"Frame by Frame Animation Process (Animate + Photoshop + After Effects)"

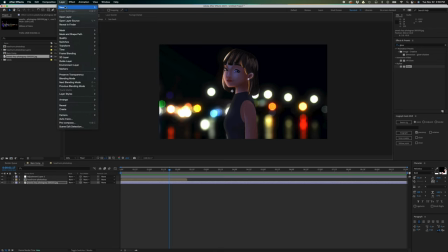5704s
So I want the background to be black. So I'm gonna bring that here at the very bottom. And for this background, this image, I'm going to set the opacity. I'm gonna lower the opacity.
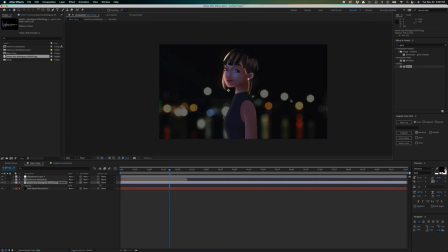5725s
Do something like that. Something like that. And I'm just gonna bring the preview to around here. So let's preview this. So it's now looking good. It's now like a short film, right?
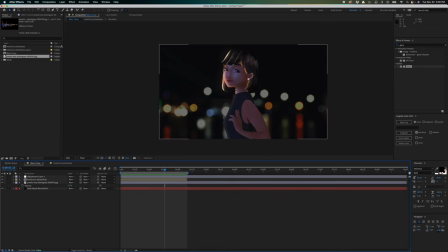5746s
Let me adjust the color of the character. So I'm gonna click this one and I'm gonna add Lumetri color. So I'm gonna double click this, and Lumetri color is usually
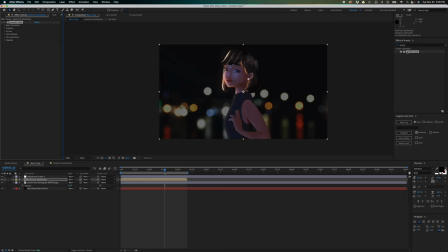5762s
applied to like footage, but it could be also applied to our illustration. So if you expand the basic correction right here, you can adjust the temperature and the tint.
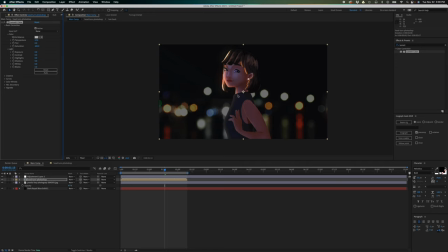5775s
So you don't want the color of the character to be like warm, right? Because during nighttime, the shadows, if you watch closely, the shadows during nighttime is a cool color,
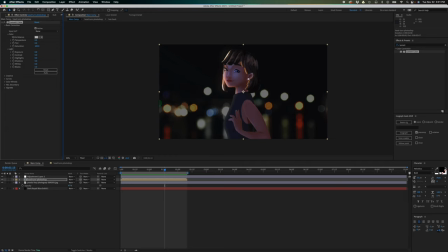5792s
like a blue, but lights generally are like warm. So we need to like adjust this to combine like the warm and cool colors. So maybe change this to 6, and the tint,
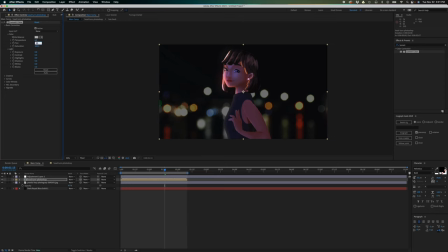5809s
maybe change this to maybe 10 or 12. So it still has that bluish color, but still giving it more warmth. So let's see the before after. This is without Lumetri, and this is with Lumetri.
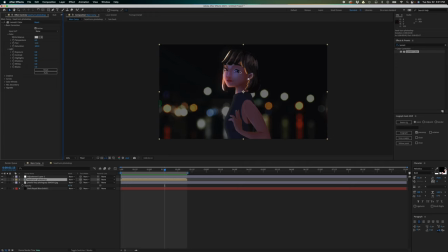5826s
And it's very subtle, but that makes all the difference. I like adding like subtle things that makes that gives my animation like more life.
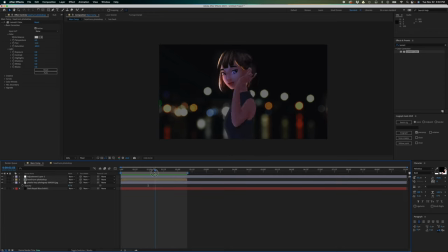5841s
So this is already good, but we still have a bit of problem because it's too dark, and somehow this part right here is like disappearing in the background.
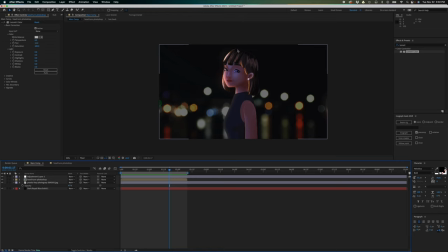5856s
So what can we do? We can add like a rim light right here. And what would be the color of that rim light? So if we take a look at our background, you see a lot of like yellow lights here.
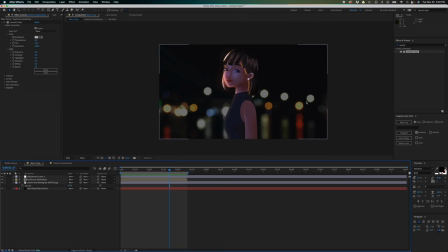5874s
So maybe I'm gonna add like a yellow highlight here just to separate the hair from the background.
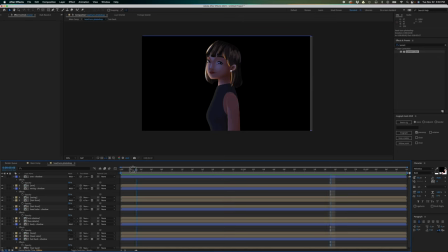5884s
So let's do that. Let's go inside this comp. And let's start with the hair, right? So this is the hair front. So I'm just gonna duplicate the original illustration. Oh, so I forgot to change the name of this.
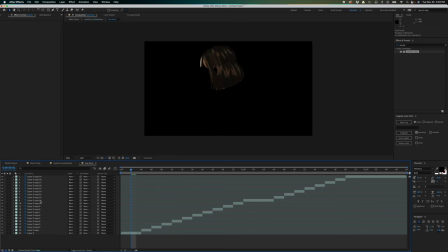5904s
So let me do that real quick. So I'm just gonna rename the layer name of this to shadow, and then change the color of this to blue. Okay, and now for the original hair front, I'm gonna duplicate this, bring this on top right here.
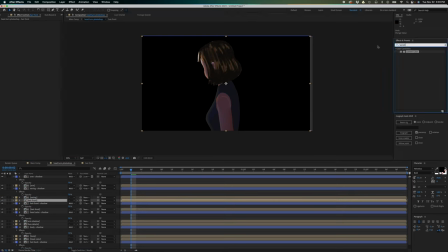5921s
So we have now this, and I'm gonna apply a fill effect,
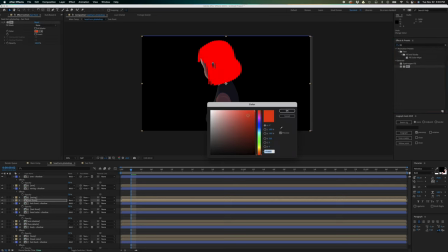5928s
and let's change this to like yellow.
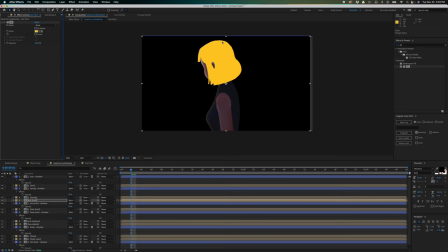5934s
But what we want is like only have this part here in yellow. So I'm going to duplicate this, so we have now like I have both copies. Okay, and for this one, I'm going the track mat, I'm going to place it here.